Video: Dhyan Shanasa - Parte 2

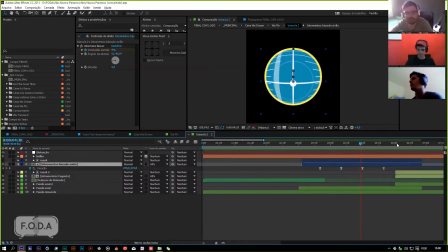Vou fechar aqui. Fechar não, cara. Peraí. Mais um. E aí tem a bússola do foguete, né?
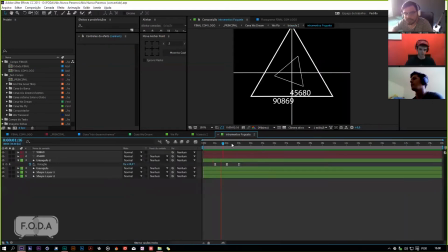O instrumento do foguete. E também é uma composição chapada. Deixa eu até olhar a proporção disso aqui. 500 por 500. Que também só aparece, nem aparece, na real, né? Não tem nem animação inicial nem nada, só animação de rotação do triângulozinho.
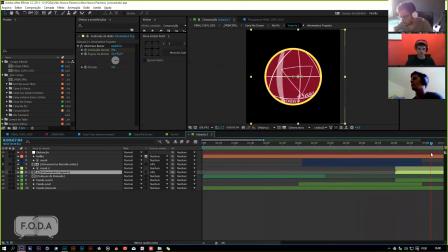Mas que a hora que ela vem pra cá no Optical Compensation e você faz um movimento qualquer aqui, ela é uma dinâmica legal, né?
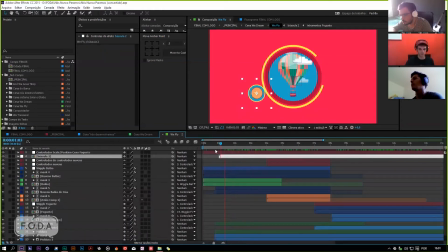E aí você encaixou ela lá embaixo e elas são alteradas de acordo com o objeto principal da cena.
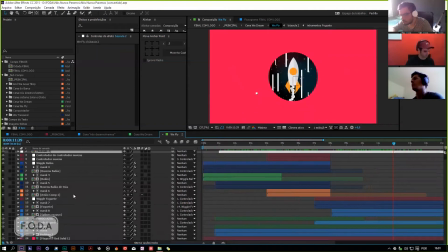Aquele plano de fundo lá é uma textura que eu encontrei. Deixa eu ver esse aqui.
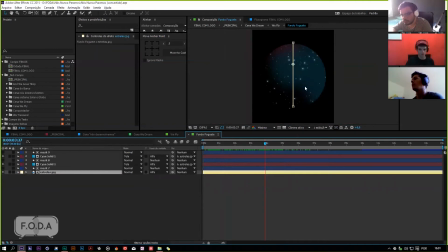Deixa eu ver. É uma textura de estrelas que eu encontrei na internet mesmo. Um fundo, né? Que é inclusive o mesmo fundo que eu já tinha usado na animação do Vitor Hugo. Essas coisas às vezes quando eu encontro assim eu até guardo.
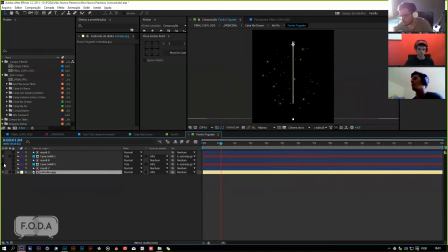Eu meio que só acrescentei umas texturas de shape layer desfocado, pá, pra máscara, né? Pra criar aquela coisa meio de nebulosa, né? Não sei o quê. Não ficar aquele fundo chapadão lá atrás, né?
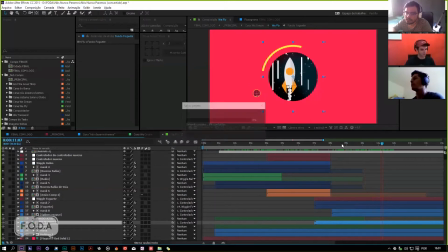Mas ficou legal. Aí, essa cena do We Fly.
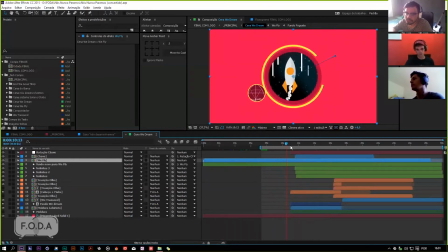E essa cena, obviamente, ela é reduzida pro canto lá porque ela vira o pensamento do cara que tá sonhando, né? Que é do We Dream. Elas são uma cena meio que uma dentro da outra.
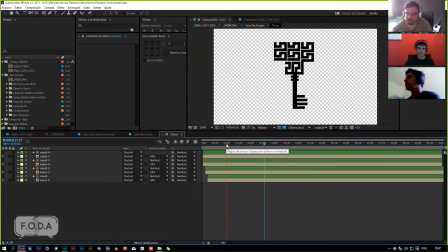Aí a gente tem a chave aqui. Chavezinha bem simples, e ela vai e volta, né? Então ela vai, rotaciona, depois ela vai descer de novo aqui, no mesmo processo de encaixe e desencaixe.
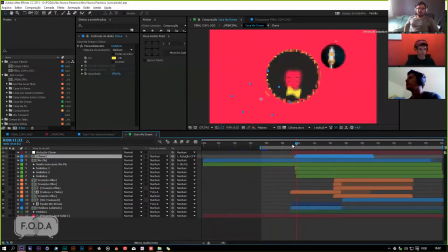E ela tá sendo controlada ali, né, por um um objeto nulo, que controla a rotação dela de forma bem simples mesmo, mas está sincada com a música e sincada com o time da abertura do olho da sacação do cara aqui
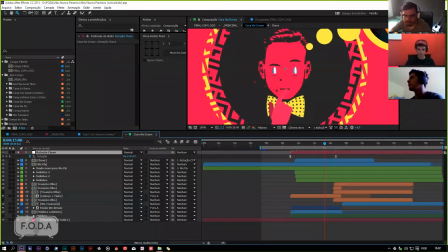do terceiro olho aqui. Na hora que ele abre o olho ali, ele tem o vislumbre, né, o insight.
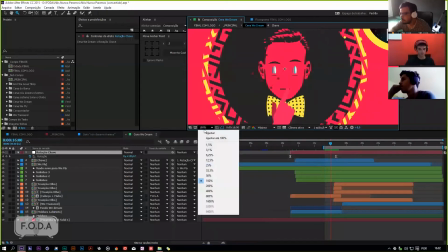Aí você tem a chave adentrando aqui na parte de cima também, né?
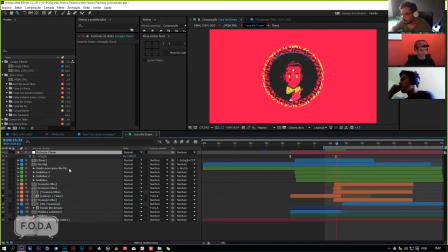Ela entra. E aí o olho fecha. Esse carinha aí, deixa eu até olhar pra ele aqui.
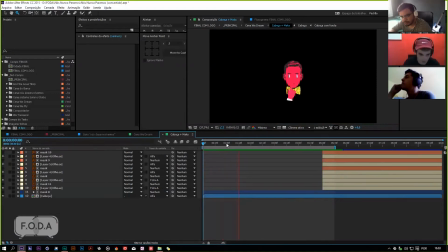Você tem um puppet na cabeça dele ali, né? Não sei se você sacaram isso, tem um puppetzinho no cabelo dele.
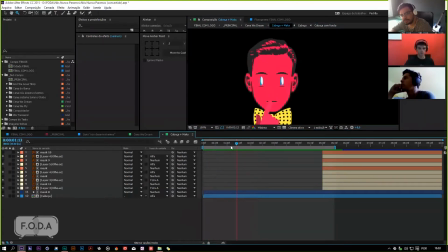Uma leve distorcida no cabelo dele ali. Ele tá chegando. E eu fiz os olhos dele meio assim esticados pra ficar parecendo com a Luluzinha, né? Com aquela galera da Luluzinha lá e tal.
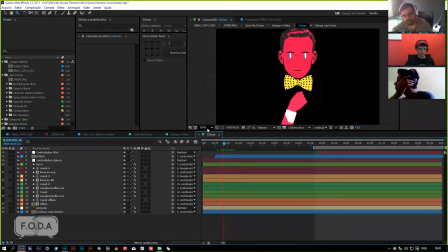Cabeça, o braço ali. É um movimento bem simples também, né?
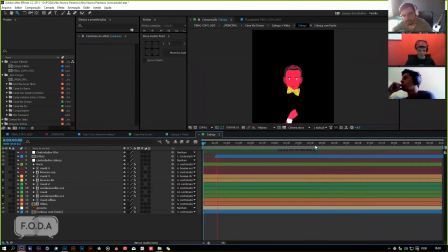E é doido, né? Porque quando você vê tudo bizarro assim, fica muito feio, né? Tá com massa na cabeça. É, fica bizarro, né, velho? Mas é doido porque você tá... Você enxerga aí, sabe, que é o rig da mão, né, que eu tive que fazer aqui.
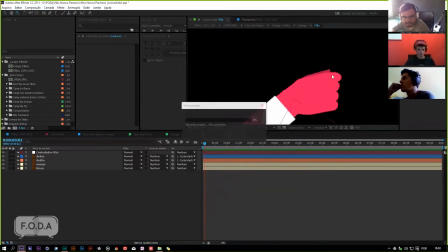É um rig bem simples, na real.
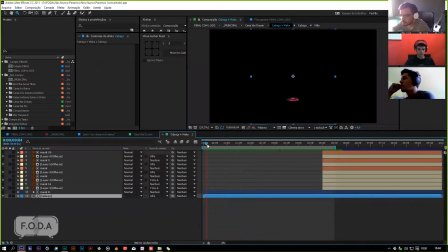E aqui você tem a... Quando você vem pra cena com a máscara já, né, que daí você não pega aqueles erros que estão embaixo, né. Aí tem todo cria-se toda uma dinâmica, né. Eu acho que a gravatinha dele também tá rigada.
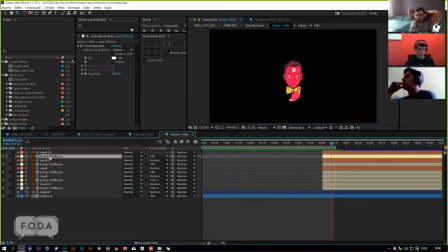Esse olho aí que eu... Cadê esse olho? Ah, tá lá. Esse olho eu criei ele aqui mesmo.
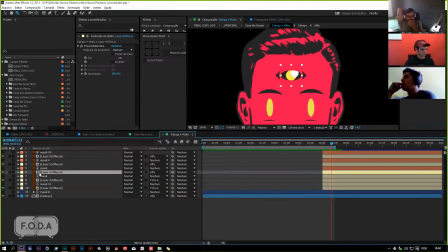Ali, tá separadaço aqui.
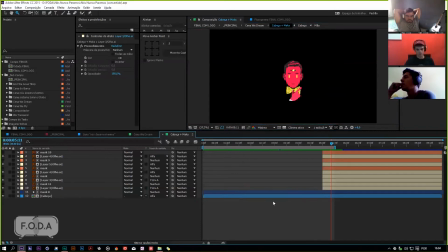Eu tô salvando o tempo todo por costume, viu, galera? Não é porque... tô querendo perder o projeto.
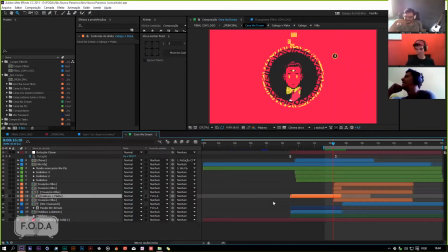Trauma, de clicar, né? Uma coisa e já salvar. Tá? É o meu automático aqui. E aí você tem esses labirintos que estão em volta aqui, né? Que é a moldura do labirinto, né?